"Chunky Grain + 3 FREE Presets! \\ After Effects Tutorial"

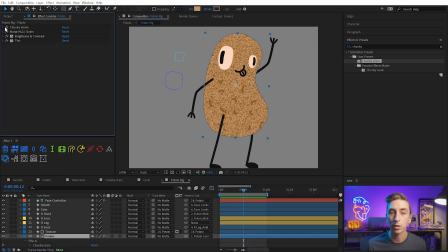There's nothing to it, and I want some depth. So what I'm gonna do is actually just turn these off for a second, and I'm gonna search for another preset. Again, one I'm giving away. So I'm gonna search for inner shadow, and I'm going to apply this before all of the other effects.
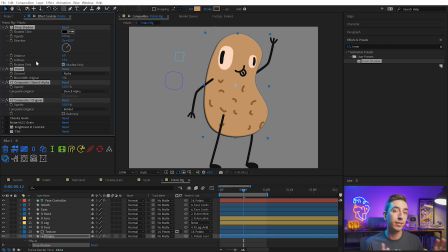What this does is creates an effects-based inner shadow, not a layer style, because layer styles are rendered after effects. They're basically the last thing to render, so other effects are not going to play with them well. So I wanted a way to create an inner shadow that would interact with other effects without having to pre-compose any layers, and this is how I did it.
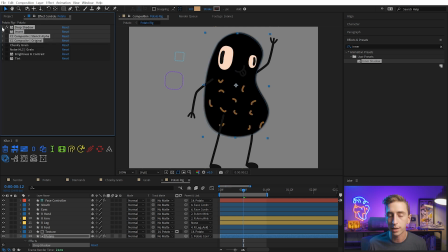Let me collapse this up and I'll just walk you through it one at a time. So first we have drop shadow, and what this is going to do is with shadow only checked on is just produce the shadow that gives me controls for the angle, the opacity, all those other things. Next, I'm going to invert that with the invert effect set to the alpha channel.
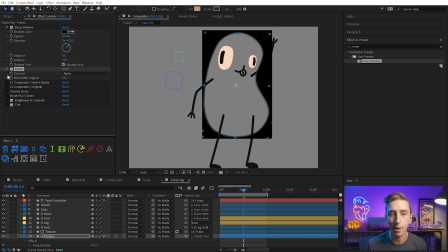So things that were transparent are now opaque and the other way around. Then I took a CC composite effect set to stencil alpha. This is going to take the original layer before effects were applied and use it as an alpha mat for everything that I generated with these other two effects. So we're left with just this inner shadow. But I don't have my original layer,
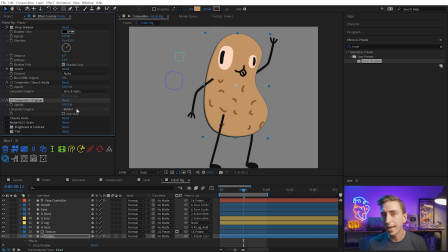so I need to add one more CC composite set to behind to bring back the original layer behind all the other effects that are generating the actual shadow. Now I can increase the softness and the distance of this drop shadow effect, and it's effectively giving me an inner shadow.
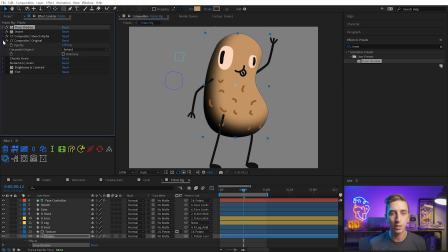But here's where it gets really cool. If I turn all these effects down and I turn on my chunky grain, those effects are going to stack and give me shading now that I have controls with using this drop shadow. So I could dial this around, increase or decrease the softness, maybe dial it back a little bit on the distance, and this gives much more depth to my character.
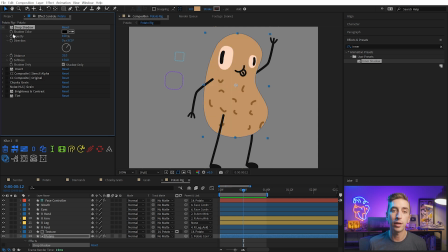Now, originally, this character is that potato color, and really what I wanna do is change the fill to white. So I'm gonna drag that up to white and you'll see how that affects everything. With all of these effects stacked now, this produces much more clear areas with a lot less texture,
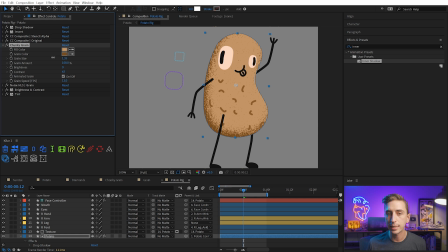but I can always go back into my chunky drain controller, turn the grain size down, back off the brightness a little bit if I want some more of that texture in there, increase the grain amount. It's completely customizable and all of these effects work together.
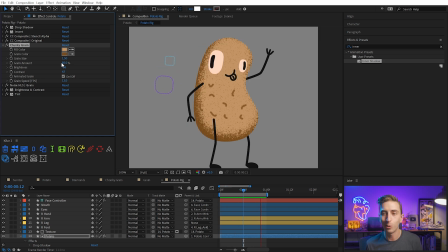But now I have this cool chunky grain acting as shading on my potato that's all animated, it's all working well together and giving the character a lot more depth. I think I do want to increase the softness a little bit more and maybe push it out just a little bit more, and then maybe change the angle.
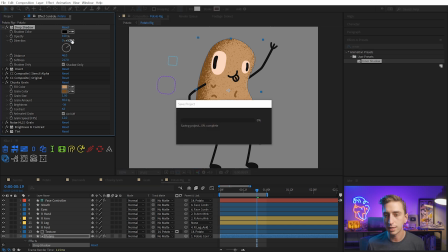But now you can see that this is all just working together and creating something much more interesting.
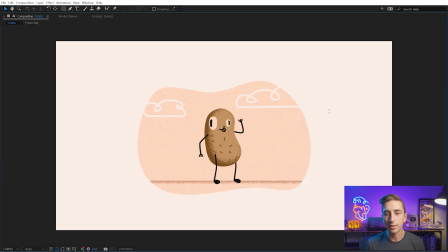Now I can jump back out to the main comp and I have my character on top of a scene that I created and I added some texture to the background as well. This again is all using the exact same techniques, and I can even show you how I did the floor here if I just jump out.
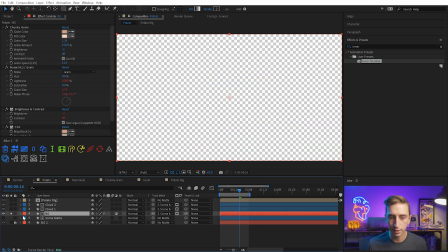There's a layer here, BG for background. This has everything it needs to create that effect.
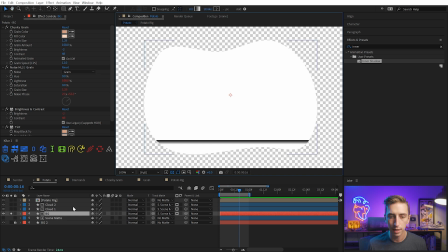So if I zoom in here and I turn off all the effects, you'll see that it's just a gradient. And if I double click on the layer, it'll show me the group that has this gradient fill.
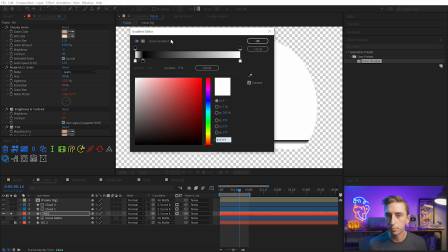And this linear gradient is just set up to have white to black and then white again.
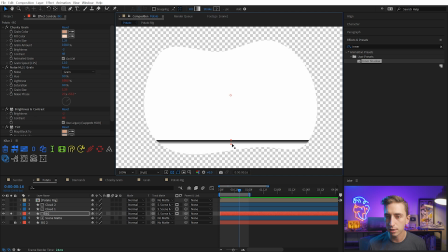And that allows me to have kind of this hard edge, and then it fades off back into white.
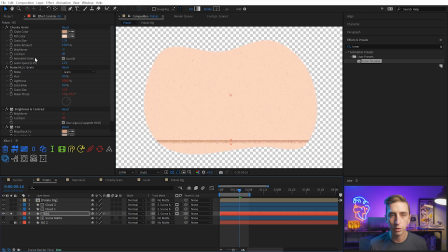So with those effects turned back on, we're just gonna have the exact same controls as before. Using those two different colors, I'm creating a background that's different from the potato, but it gives it that grainy feel for that ground floor and all the other elements combined. It all comes together and feels like one coherent piece. Now I have a couple other examples that I can show you.
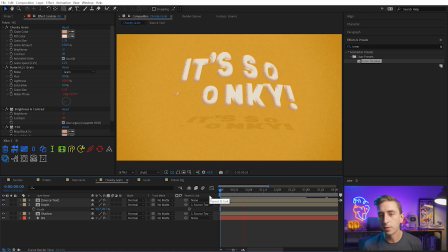Let's jump over to this one, chunky grain. Now this is again, exact same techniques used on the background. It's simply a radial gradient. If I turn those effects off, you can see what that looks like. I just applied the colors so that there's not much contrast between them.
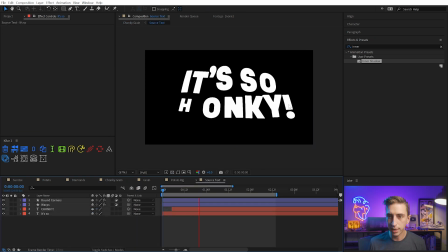It's more of a subtle effect. For this source text, I've animated all of my text in this comp using Text Animator as well as a couple of warp effects.
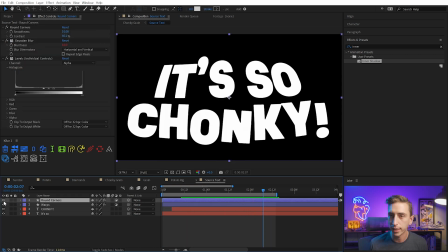But I've got the text coming out, and then I have another adjustment layer here that is actually rounding the corners of my text.
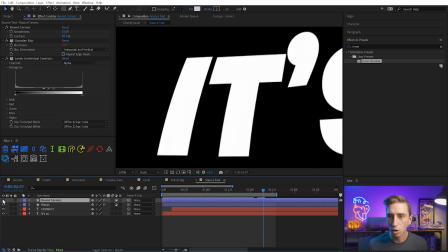It's really subtle, but if you zoom in here and I turn this off and back on, you can see that it just gives it a softer look. And you'll also notice that there's another pseudo effect. This is another preset that I've created. I've just named it Round Corners. It's very simple.